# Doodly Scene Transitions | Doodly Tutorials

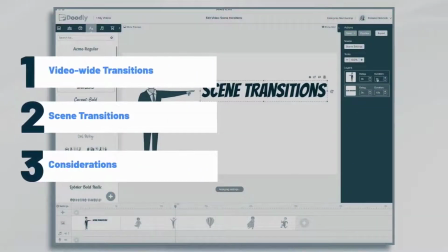[0:00]
In this tutorial, we're going to go over scene transitions in Doodly,
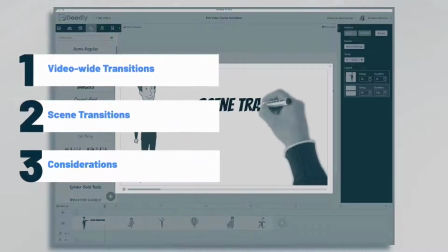[0:03]
as well as some special considerations when choosing a transition type, video wide settings, and scene settings.
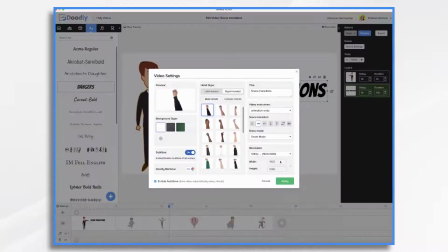[0:09]
First, if you go to video settings, you can set the type of transitions you want across the entire video.
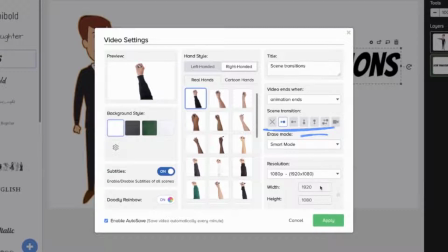[0:14]
By default, it's a swipe left transition, but you can change that to any of the following.
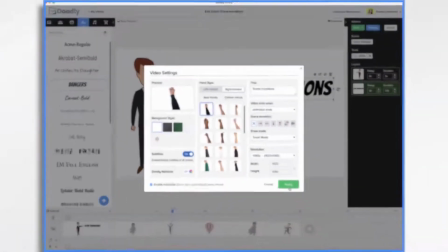[0:20]
None, which as the name implies, means there's no transition between the scenes.
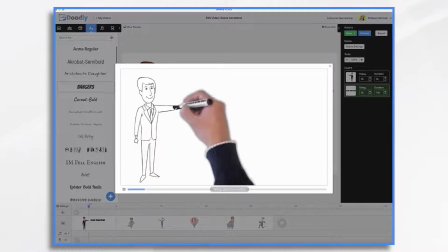[0:24]
Rather, the new scene simply appears as a cut from one scene to the next.
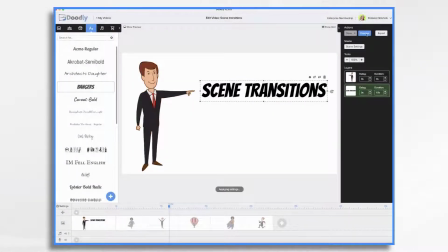[0:33]
Swipe left. This means the original scene swipes away, moving to the left and revealing a blank slate.
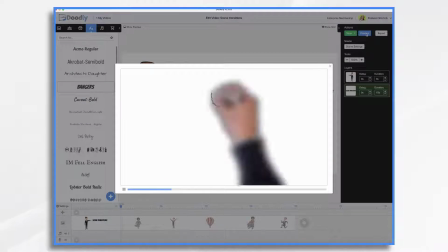[0:40]
Or if you have any assets set to appear instantly, it'll reveal those assets.
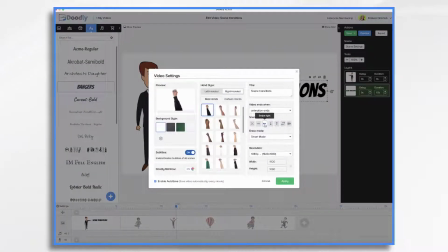[0:51]
Swipe right.
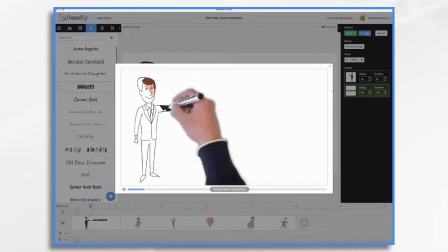[0:53]
This means the original scene swipes away, moving to the right and revealing a blank slate or any of those assets that you have set to appear instantly.
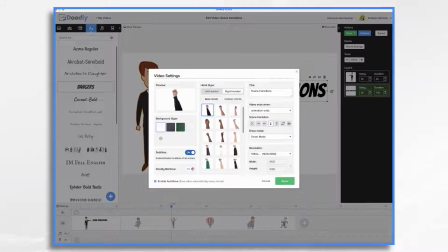[1:06]
Swipe up. This means the original scene swipes upwards and it reveals
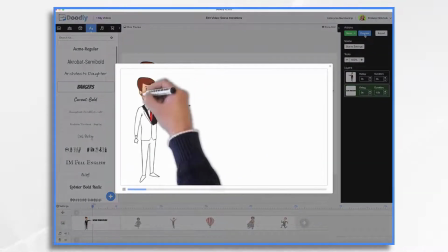[1:11]
the blank slate or any of those assets that you have set to appear instantly.
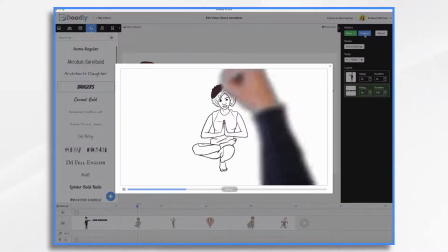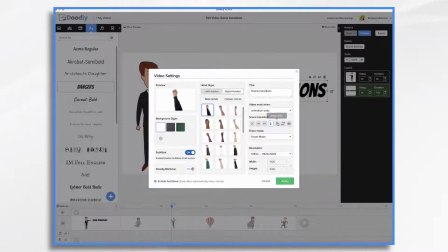[1:21]
Swipe down. This is the opposite.
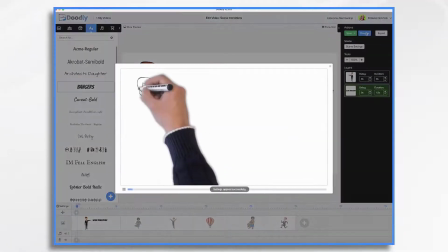[1:25]
This means the original scene swipes downward and reveals the blank slate or those assets.
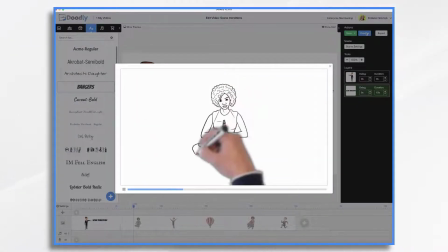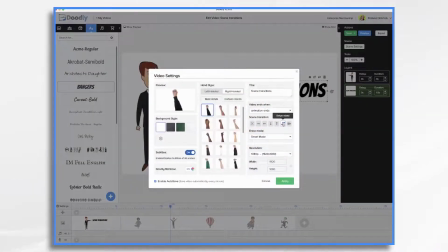[1:38]
Mixed. This applies a random mix of transitions.
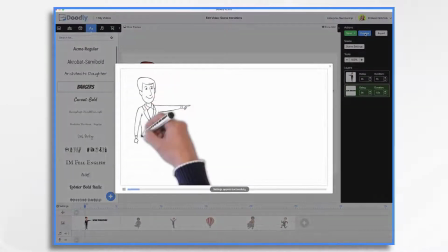[1:41]
So it could have, you know, a swipe left on the first one, swipe right on the next one, swipe up on the next one, and so on.
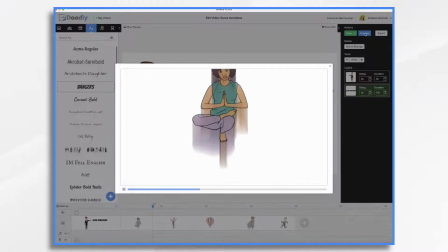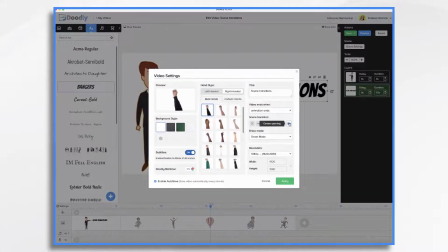[1:56]
Camera panning. This means that the camera moves to a blank section on the whiteboard.
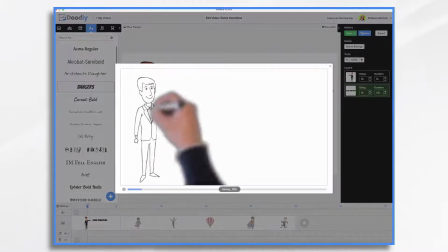[2:03]
You can see a portion of the original drawing in the new scene.
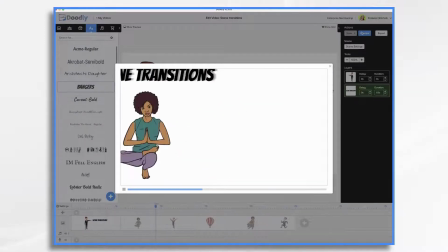[2:09]
If you choose this option, be aware of how you place your assets, as you may not like which portions are shown.
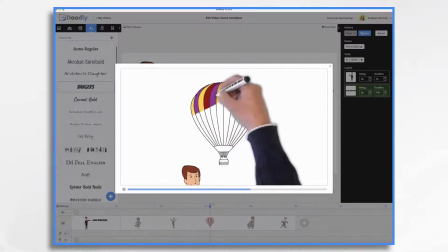[2:16]
For example, I'll often expand an asset, I'll make it oversized,
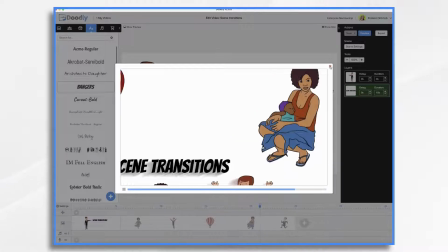[2:20]
and it looks great on my scene, but if this particular transition is used, sometimes it'll look strange.
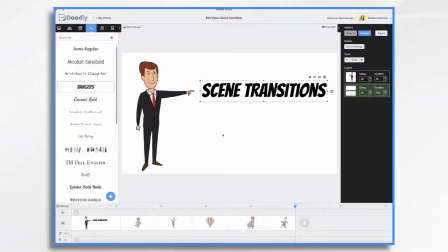[2:28]
Note that this setting can only be applied in the video sections of Doodly.
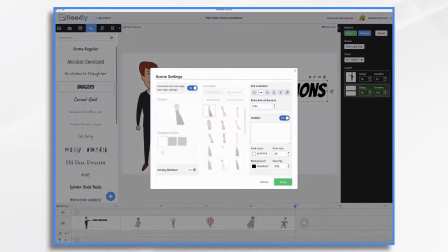[2:33]
Now let's go over to scene settings, where you'll see most of the same transition controls, except for camera panning. Then here's one new one called erase.
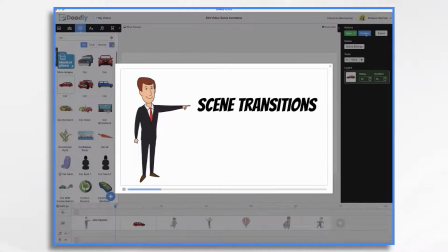[2:47]
The erasing transition is kind of fun, as the hand with an eraser appears and erases everything from the scene so that a new scene can be drawn.
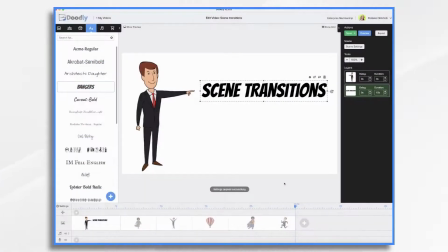[2:56]
Here you can change scene transitions individually based on the scene itself.
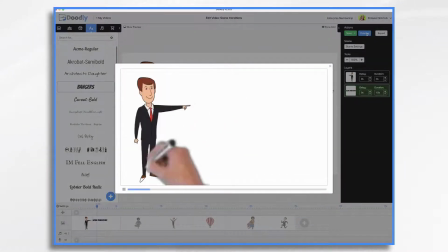[3:00]
So while you may initially have the video set to swipe left between every scene, you can change it as desired.
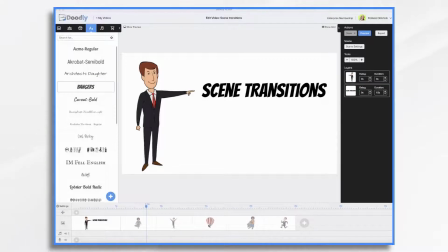[3:10]
I'll often switch the transition to swipe right, up, or down, depending on the assets.
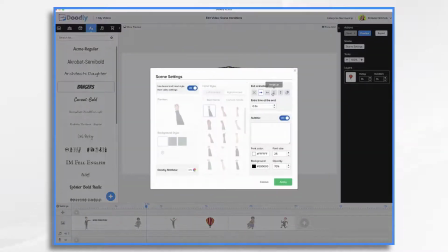[3:15]
For example, if we put a hot air balloon in a scene, it might be fun to swipe up so that it looks like the balloon is rising.
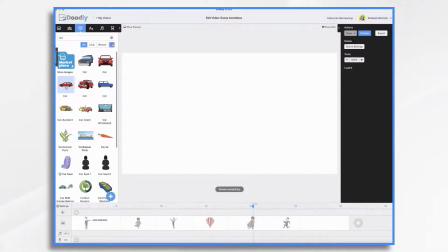[3:26]
Or likewise, if you have a car on the scene and you want to make it look like the car is speeding off,
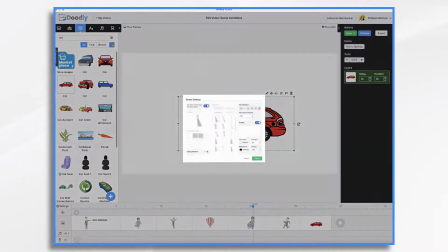[3:32]
you can use a transition to give it that effect.
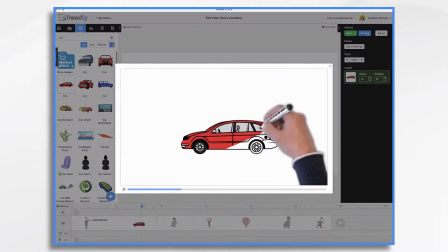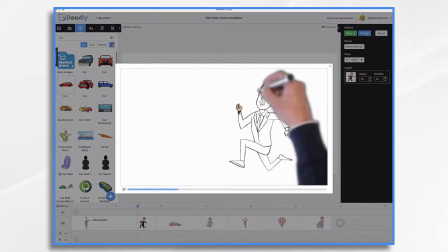[3:43]
You can do the same thing with characters as well. So a character can look like he's running off the screen, jumping above, or being pulled away.
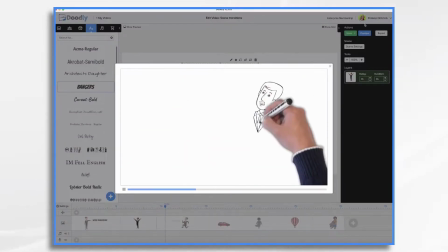[3:52]
And that's the basics of scene transitions. Thanks for watching!